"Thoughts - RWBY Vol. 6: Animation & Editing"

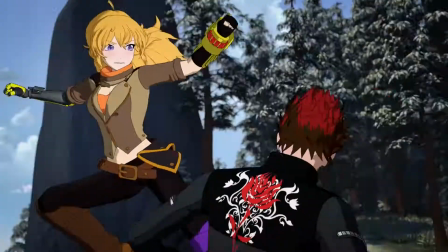(12:24)
One animation that really impressed me is Yang running in place after shooting herself around Adam.
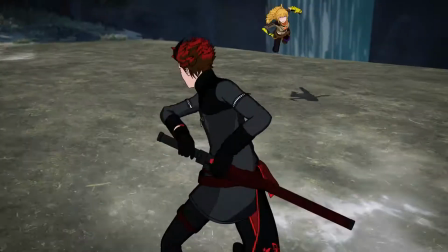(12:30)
Yang propels herself at Adam, but dodges Adam's attack and does a spin kick.
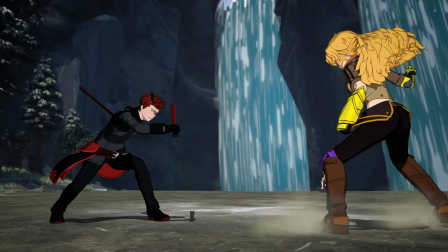(12:34)
She then uses her weapons to quickly move herself out of the way of Adam's retaliations.
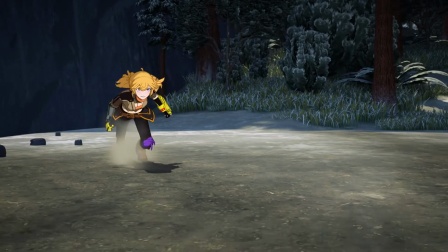(12:39)
Because she moves so quickly, Yang has to struggle in order to get back in.
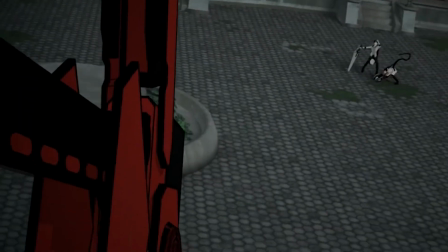(12:44)
Why this is impressive to me is that they could have just had Yang snap back in, but instead choose to make it a struggle.
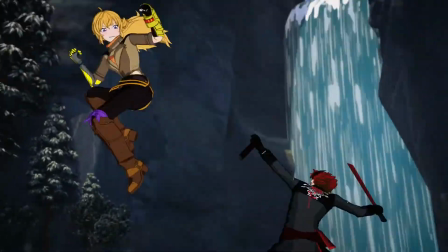(12:52)
Essentially, Yang is struggling against the momentum that just propelled her into this position.
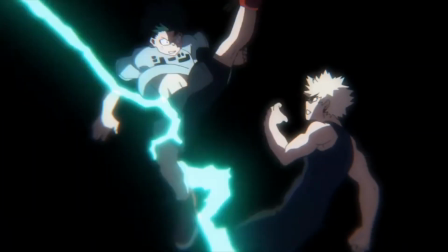(12:57)
I would compare this to the Bakugo vs Deku fight from My Hero Academia Season 3.
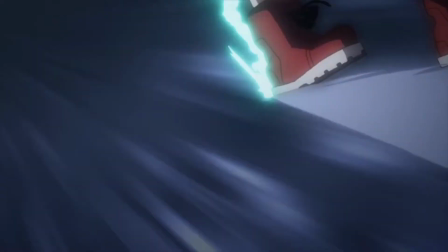(13:02)
Here, the power buildup of One for All is what is pushing back against the force that just pushed against Deku.
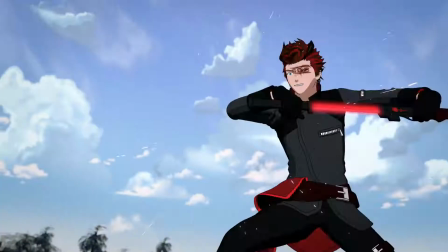(13:10)
Monty-wise, we see them implement the multi-clone slash, the use of clones to disorient Yang, and the 3 Iaidos.
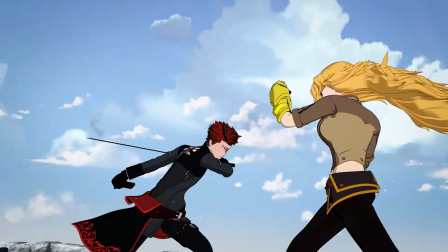(13:17)
The multi-clone slash starts the fight off and is really well done due to how Yang reacts.
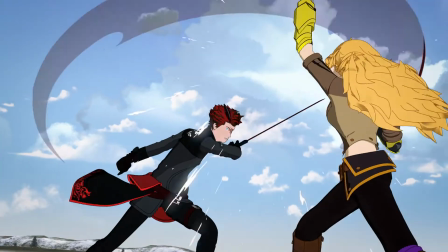(13:22)
She dodges the first slash, deflects the second, dodges the next 2, and blocks the last 3.
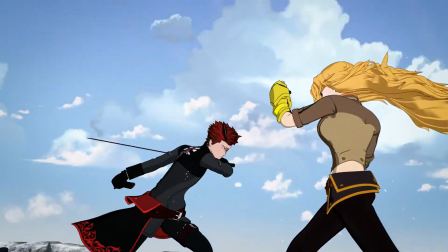(13:29)
The animation for Adam is also really intense and is emphasized by how far Yang gets pushed back after the onslaught.
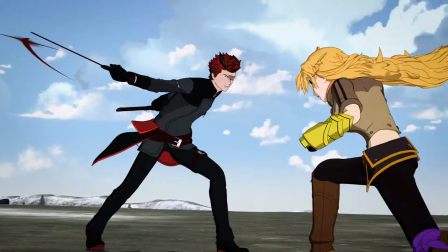(13:37)
I also really like how black the effects get while Adam is using his semblance.
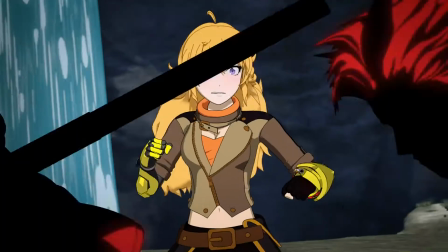(13:42)
The shots of Adam using his clones to disorient Yang are pretty different from the test footage.
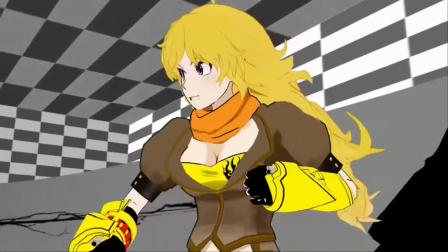(13:48)
This sequence includes shots of Yang trying to keep track of Adam. The ground stab does change from Adam doing so while on the ground to
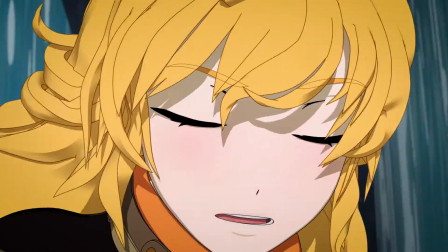(13:56)
Adam being in the air first and the aforementioned stab generating a shockwave.
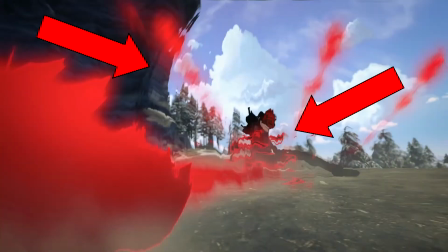(14:01)
One nice detail about the shockwave is a distortion effect being placed around its origin.
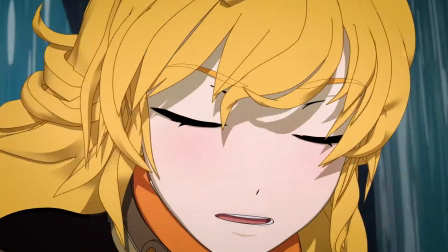(14:07)
This emphasizes how hot and intense the attack is.
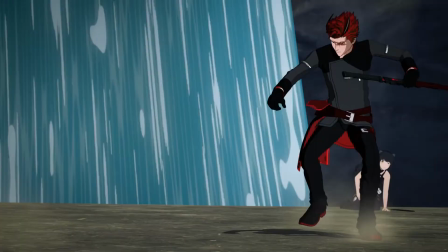(14:11)
The 3 drawing slashes are particularly interesting because the animation doesn't have Adam fully draw the katana out from its sheath.
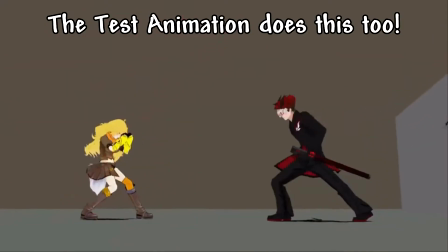(14:20)
One would think this is a problem,
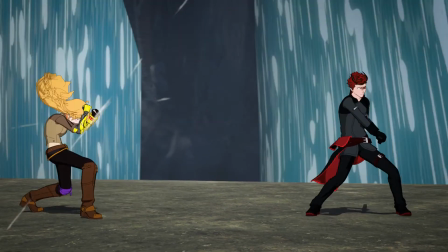(14:22)
but Adam is animated to fully draw the blade on the last slash, which means that this is deliberate.
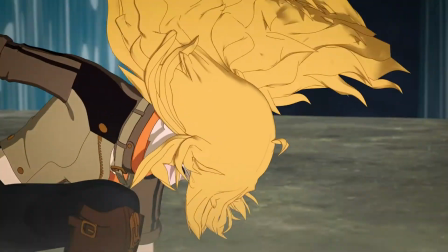(14:29)
So why does this work? Basically, we are falling for an illusion or sleight of hand.
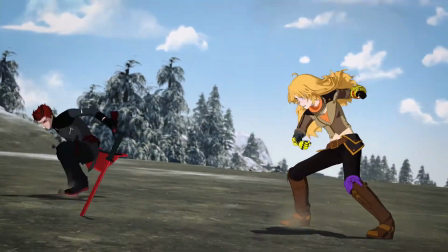(14:35)
The design of this sequence of animation is done in such a way that we won't notice that Adam hasn't fully drawn his katana.
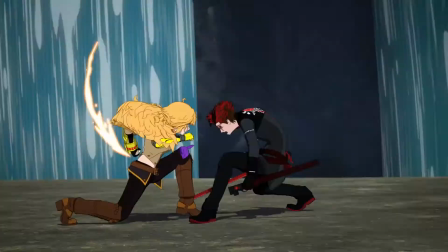(14:43)
There are 3 reasons for this. First up is the sound design.
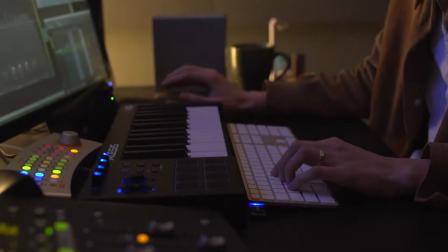(14:48)
I typically don't bring this up when discussing animation, but this plays an obvious role in suspending the audience's disbelief.
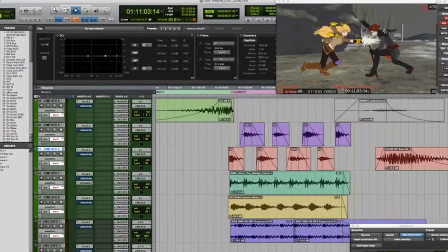(14:55)
What happens in the sound design in each of the 3 attacks is that they get more intense with each swing.
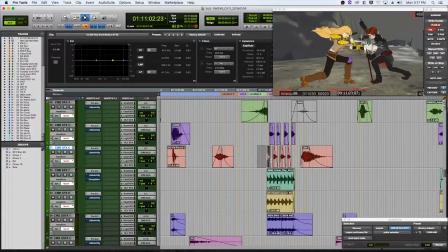(15:01)
Listen. This is to help audibly convey and sell the audience on the power of the attacks.
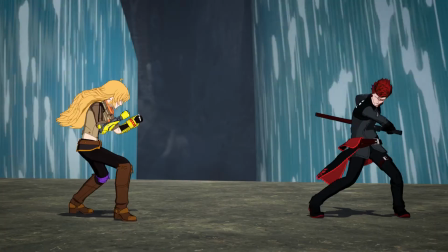(15:09)
Next up is the motion of the attacks, which each have 4 distinct phases.
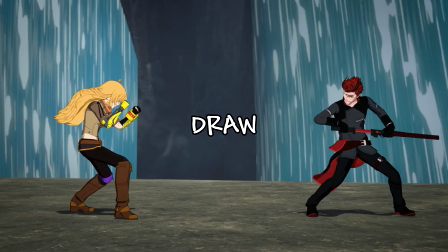(15:14)
These phases are anticipation, draw, attack, and resheath.
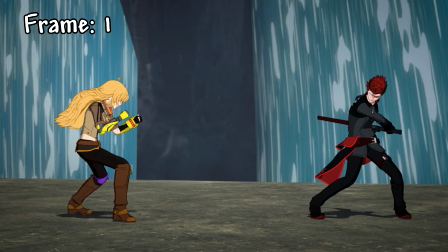(15:19)
Looking at just the first attack, Adam is initially in anticipation for around 2 to 3 frames.
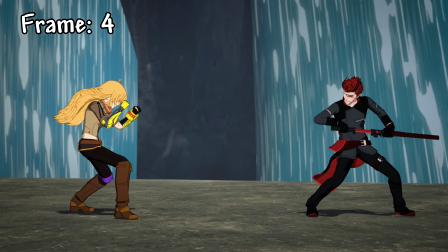(15:25)
His body turned away from Yang. Adam then turns his torso towards Yang and begins drawing the sword. This takes 1 frame to complete before Adam's attack hits Yang.
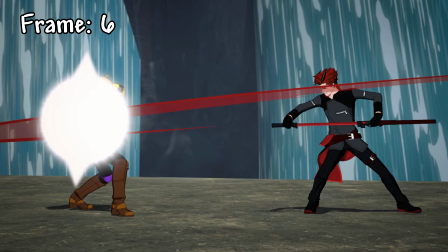(15:36)
Adam holds this pose for another 3 frames as the effects for the slash and impact are played.
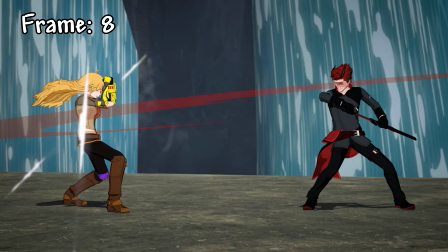(15:43)
Just as the effects are dissipating, Adam is resheathing his katana, which takes another 2 frames.
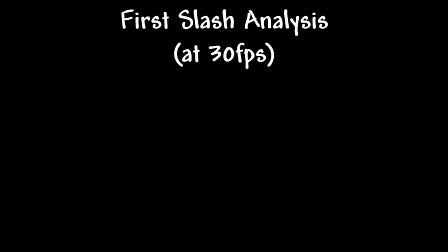(15:50)
This totals the first attack as being completed in 10 frames, which is about a third of a second.
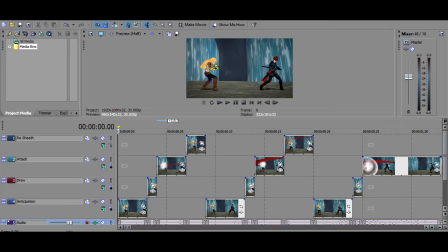(15:56)
The last 2 attacks go through the same phases and are all completed in just over a second.
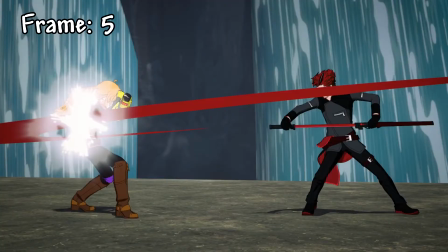(16:00)
What this means is that the attacks go by so quickly that we don't have time to notice the 3 frames that Adam holds the drawing pose for. What I find most interesting is Adam holding this pose as the effects for the attack play.
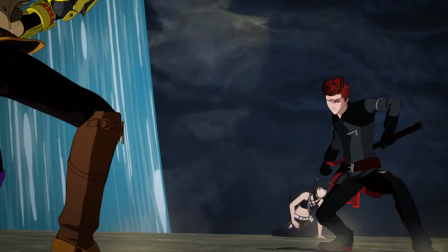(16:14)
This is to make it so there are no distracting motions for the effects of the attack.
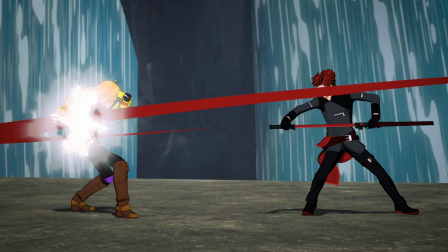(16:19)
It's also as if Adam has already swung the blade and started resheathing it before the attack actually lands.
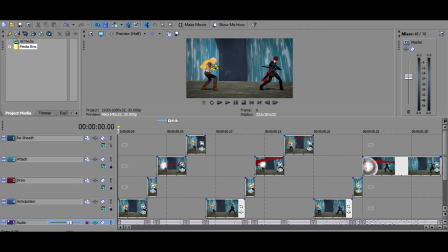(16:26)
One thing of note is how some of the individual phases for the next 2 attacks will take an extra frame or so to complete.
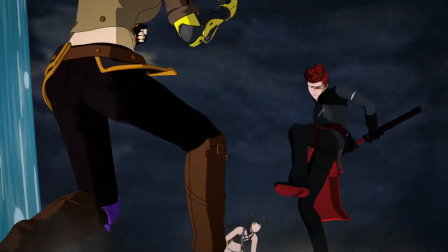(16:32)
This is because of the last reason for how this illusion is accomplished: the effects.
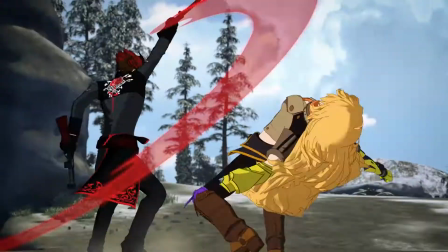(16:38)
The effects for Adam's attacks play an important role in visually selling the attacks.
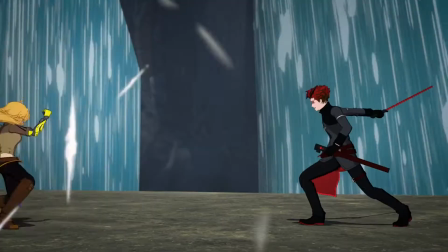(16:43)
Because Adam isn't fully drawing the katana out of its sheath, the effects have to pick up the slack.
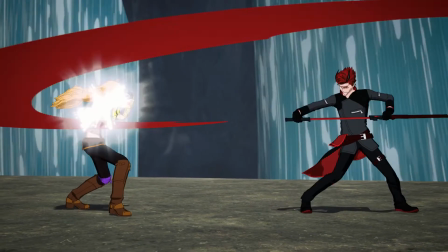(16:49)
The effects are prominent and will draw our attention away from Adam.
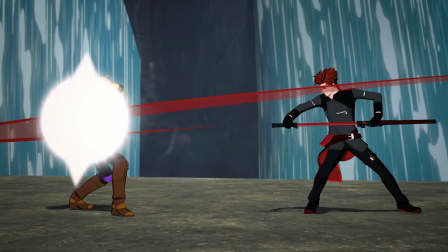(16:53)
Once the effects are done, our eyes will return to Adam, who has already started resheathing his blade. Remember how I mentioned a minute ago how some of the phases of the attacks take slightly longer to complete than the previous?
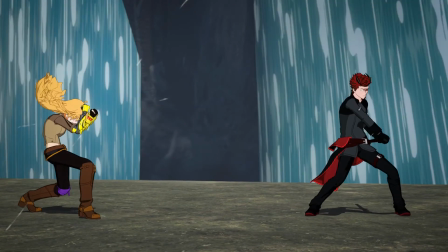(17:05)
Well, this is to build up the power for the effects. The last one being doubly more powerful than the previous 2,
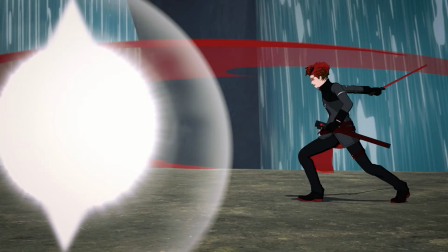(17:12)
and has the blade fully drawn as Adam stays in this pose while the effects play and Yang is pushed back.
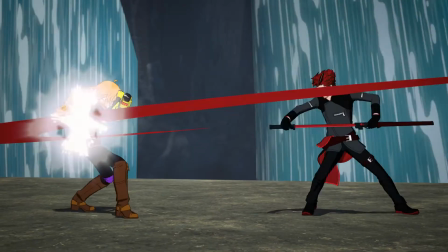(17:18)
Notice how Adam holds his last pose. This is to help sell the power suggested by the effects.
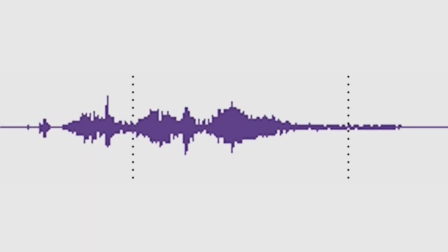(17:24)
So, the reasons why this sleight of hand works are because the sound design convinces us that the attacks did, in fact,
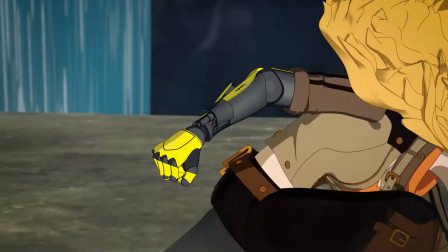(17:32)
happen, the animation goes by too quickly for us to notice, and the effects draw our attention away from Adam.
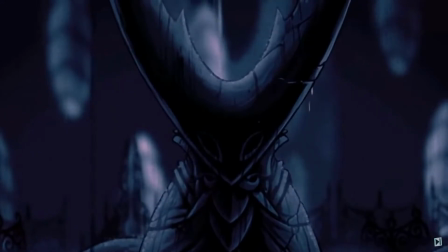(17:39)
If you want more on this, listen to this excerpt from the Hollow Knight video put out by New Frame Plus that covers effects animation.
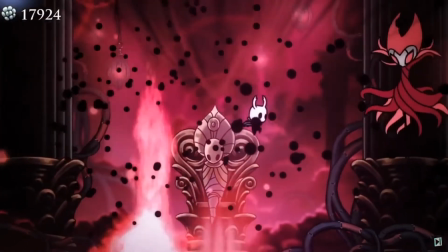(17:47) Again, I'm not meaning to downplay the importance of Bug Knight's character animation.
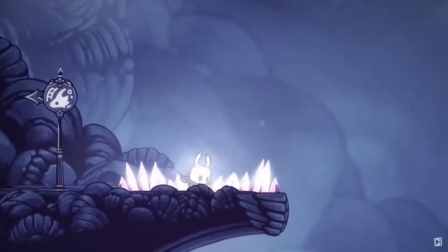(17:52) The tilt of their mask and the changes in their line of action help to sell so many of their movements.
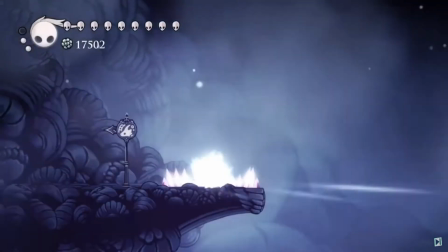(17:57) But if you took the effects animation and the sound out of these moves, they would not feel powerful.
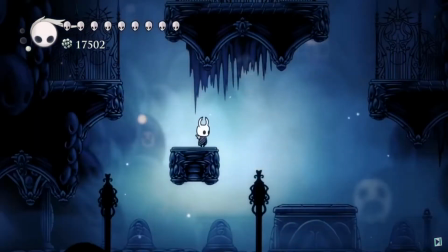(18:03) Heck, half of them wouldn't even read. Look what happens when I take the sound and effects away from just the basic attack. It doesn't even look like anything anymore.
Now, this scene does have its problems.
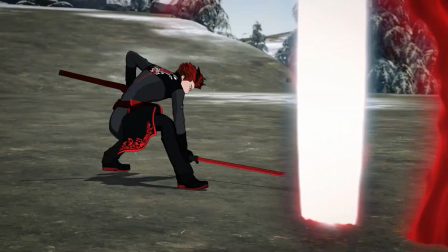(18:13)
Early on, Adam sends out an air slash that he then follows up by throwing his blade at Yang.
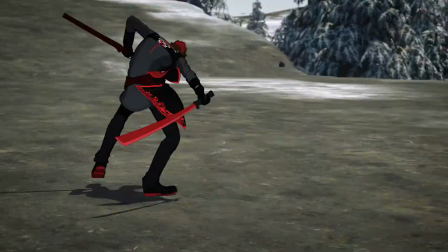(18:19)
The problem here is that you can't see the air slash during the second shot of this sequence.
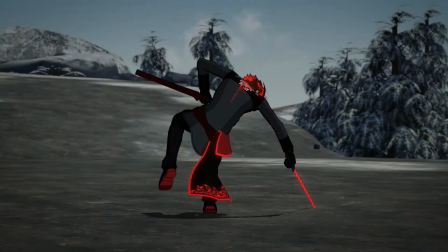(18:25)
The reason for this is because the shot cuts from Adam to Yang after Yang has already sidestepped it.
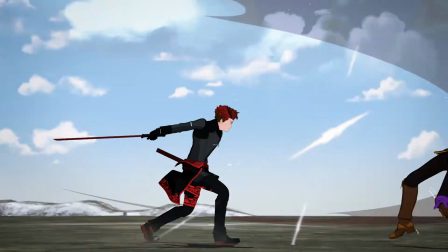(18:32)
The air slash is only in this shot for a single frame, so there isn't time for the audience to see it when the new shot begins.
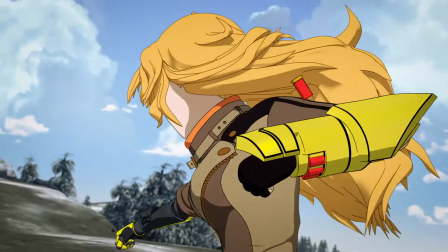(18:41)
It would have been better to cut on the moment Adam finished sending out the air slash and
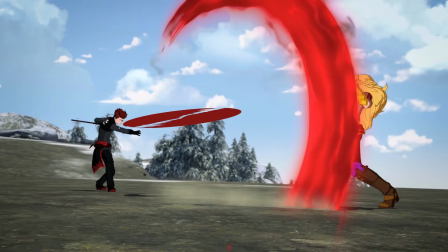(18:46)
have the next shot show Yang dodging it and Adam following up by throwing his weapon.
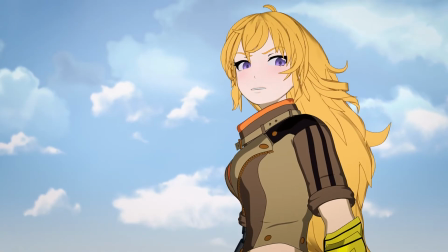(18:50)
There is also a moment where the action comes to a screeching halt, so Blake can explain Adam's semblance to Yang.
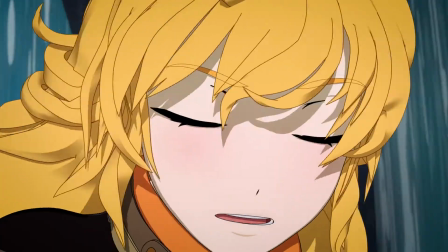(18:58)
This comes after Adam just unleashed a shockwave forcing Yang back.
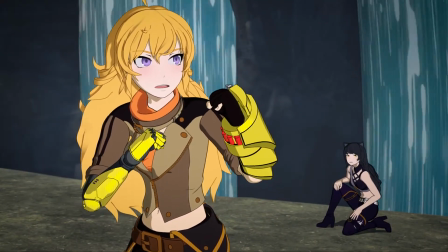(19:02)
The shot also copies the shot composition of a moment that does the exact same thing back in episode 13 of Volume 5,
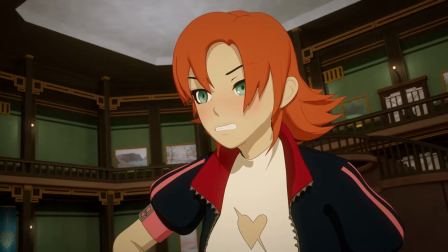(19:10)
in which Oz explains Hazel's power to Nora.
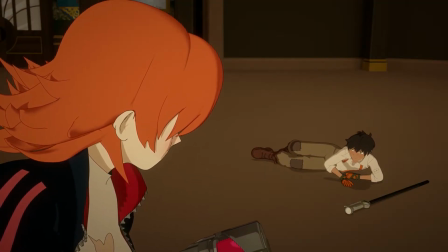(19:13)
This shot is a bit better than the one in the fight between Yang and Adam, because Nora had just tossed Hazel and is going to need time to recover.
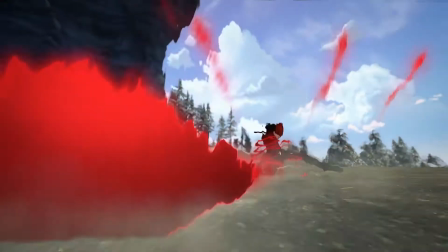(19:22)
In the fight against Adam, Adam has nothing stopping him from continuing the attack.
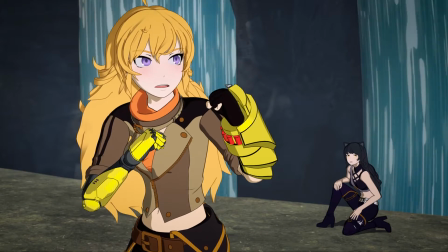(19:27)
There are, of course, some animation errors and inconsistencies.
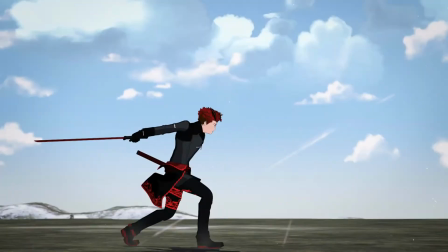(19:31)
At the end of the multi-clone slash, a portion of Adam's clothing becomes transparent.
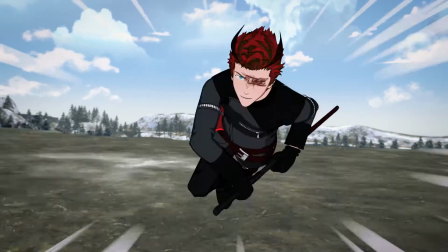(19:36)
This may be because the renderer couldn't properly handle the 3 models of Adam occupying the same space.
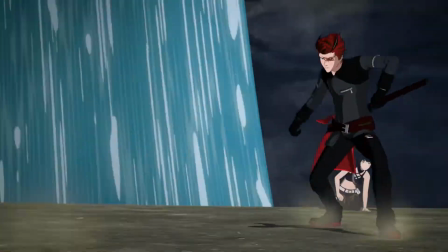(19:42)
There is also a moment where Adam takes a shot at Yang, but there is not an effect showing whether the shot misses or hits Yang. There
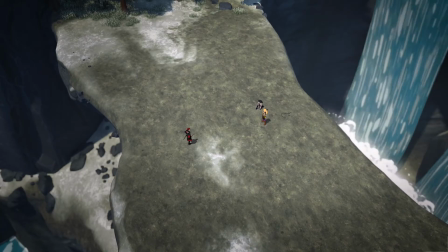(19:50)
is an inconsistency at the start of the fight where Adam is facing Yang perpendicular to the platform they are on,
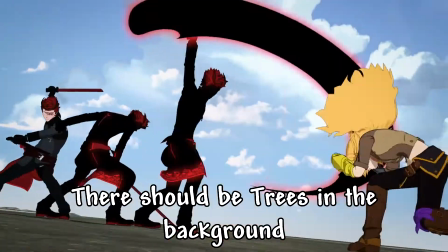(19:56)
but is then fighting her parallel to it.
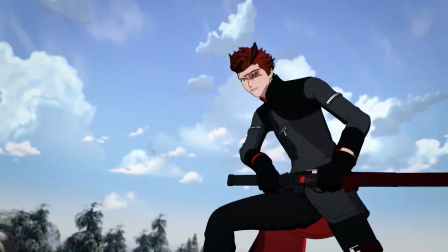(19:59)
The scene remains consistent after that, but another one happens after Blake explains Adam's semblance.
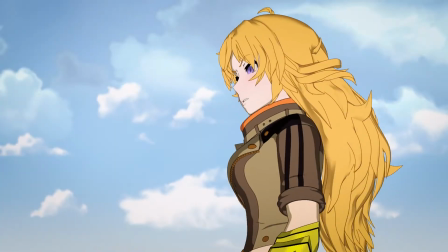(20:05)
Yang is to the left of Blake during the explanation, but in the next shot when the action starts back up, Yang is to the right.
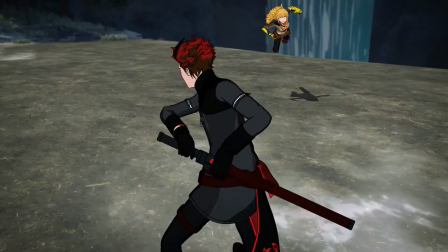(20:13)
She is then placed back to the left in the next shot.
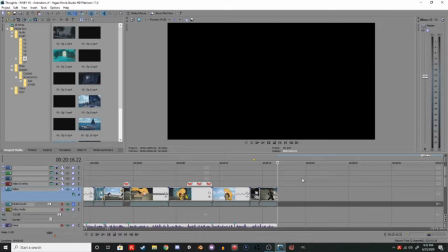(20:20)
Hey, this is Faboover recording a little bit in the middle of editing here. The reason for this is to point out a mistake that I had made in regards to what I had just said about the position of Yang during this scene.